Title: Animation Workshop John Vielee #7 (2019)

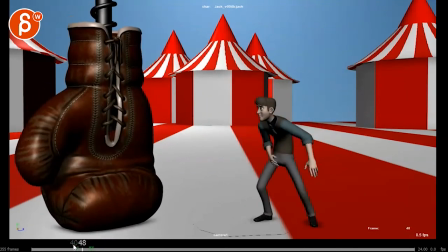(7:22)
know it's almost like there's there is urgency in that step from the panic but then if I look at the rest of
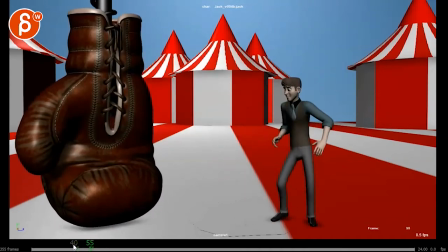(7:28)
the roots how it just kind of smoothly in this section just kind of comes and stops I know there's something this is weird disconnect to me where things are moving fast
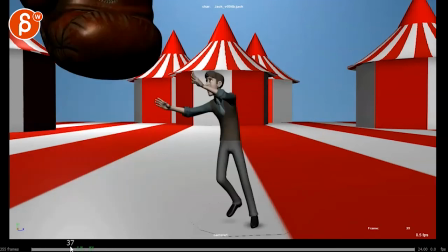(7:41)
for for panic but then the rest of the body doesn't quite have that feel it's a very vague note and
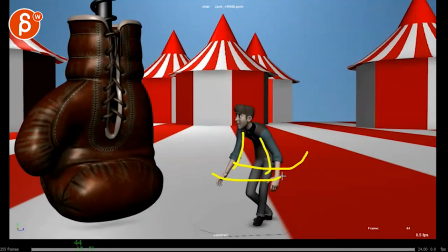(7:51)
i think it's also driven by that twins move of those arms where it's almost like too
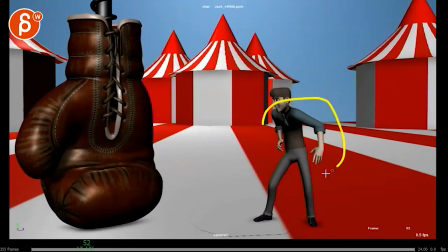(7:56)
coordinated too smooth it's almost like this part upper part is too smooth but then you have this separate leg doing its own thing there this
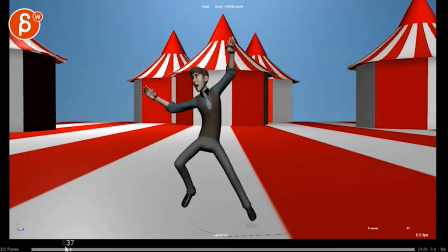(8:15)
is cool it's just yeah it's just this moment those those arms just really stand out to me how the swing and then that that quick leg move
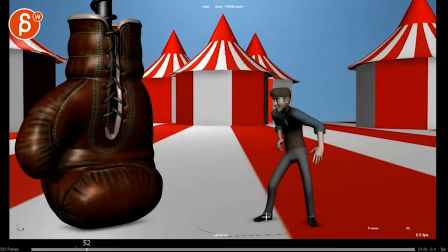(8:23)
so to me it seems like if you if you watch out your spacing through there give this maybe two more frames and decouple those arms so
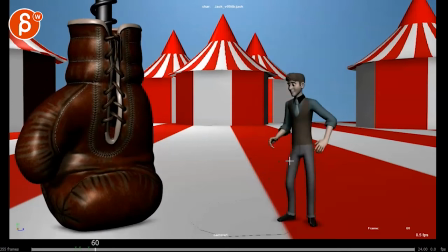(8:30)
that one of them is a bit different i think that might even just be enough
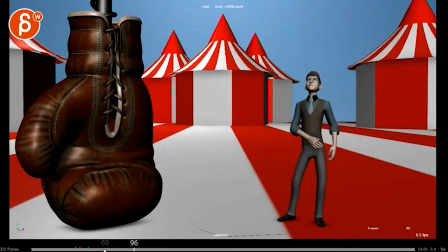i do like what the head is doing though like oh the hell was that wait is there something else and then that i think that works really well just
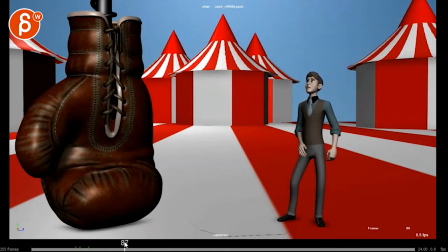(8:55)
watch out there's a moment through there where Your head turn is very much tied to your roots and the upper chest. You can see how this whole piece here is just kind of rotating as one big blocky piece. And it doesn't quite help that the arm, both arms almost, are doing the same.
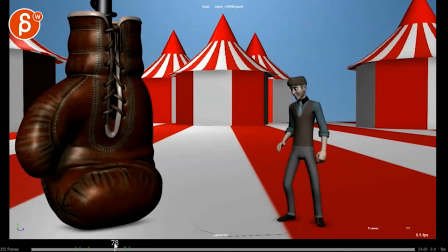(9:13)
I know this guy is doing more. But there's just this moment of everything is kind of moving as one big piece. So just watch out after all of this here to kind of decouple that and make it just a bit more. You know, maybe he can start to relax his arms as they think. something maybe there's nothing here and
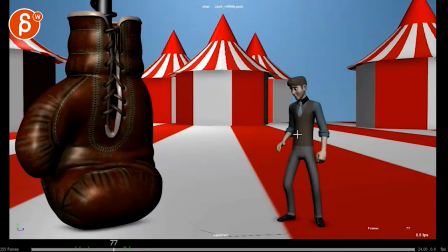(9:30)
then have this so maybe you might have to go from this to when he's here or maybe those arms kind of settle and it kind of everything relaxes everything kind of comes back down gravity sets in like oh i guess i'm fine wait what is this and then into this he
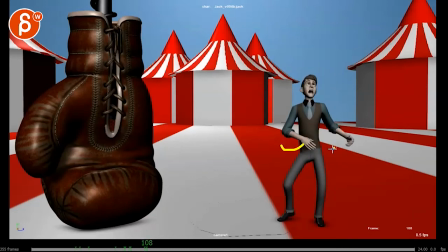(9:46)
gets that face and then that arm can come up and these guys can come up into into that watch out there's a bit of a move there where on this where again has a slight feel especially
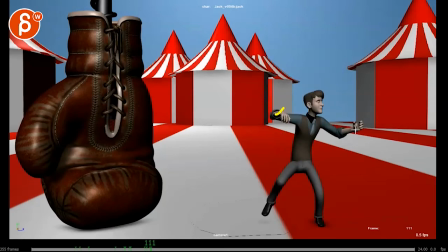(10:05)
through here i know this guy goes further but this section just feels like one piece one piece is moving there and you have this very sharp move on that arm going here to here to here there's a little bit of an
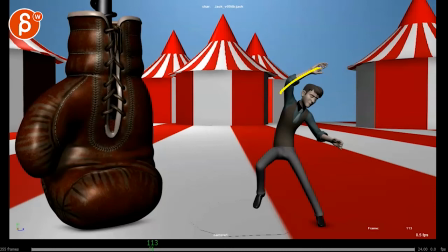(10:20)
arc but it's ever so slightly almost too straight but he really shoots out especially with that hand pose it's like this arrow but on the next frame it kind of stays put as opposed to kind of almost continuing and having an arc like this it just feels like it
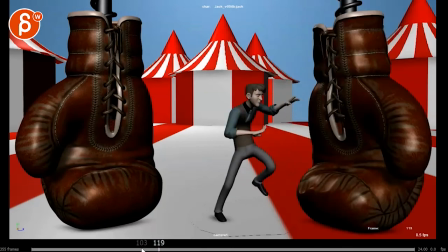(10:34)
pops into boom and then stays put if you play this in real time it feels like this stab this stab in the air
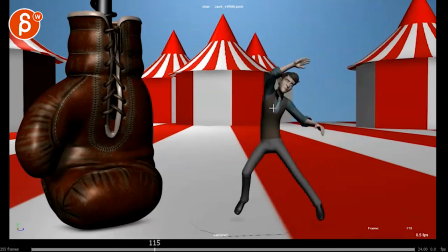(10:44)
and it's a bit it's a bit distracting just because you have you have that very sharp move that stops
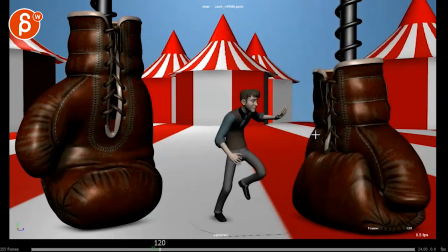(10:49)
that's in contrast with this arm that does this very exaggerated,
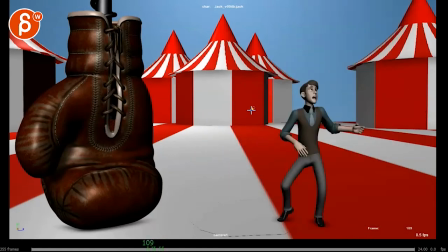(10:55)
flowy, flowy move. So to me, it feels like you want to ease into this a bit more, have a bit of an arc there, recovering.
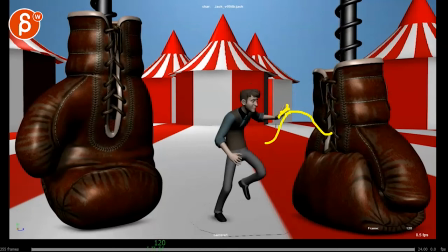(11:03)
And then I would not have that hand pose there. I would mess up those fingers and claw them a bit more.
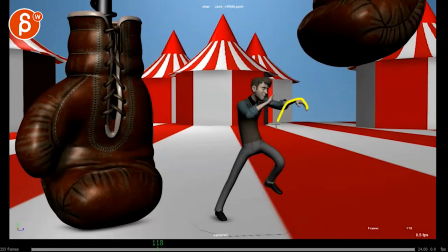(11:12)
So otherwise, it feels a bit too...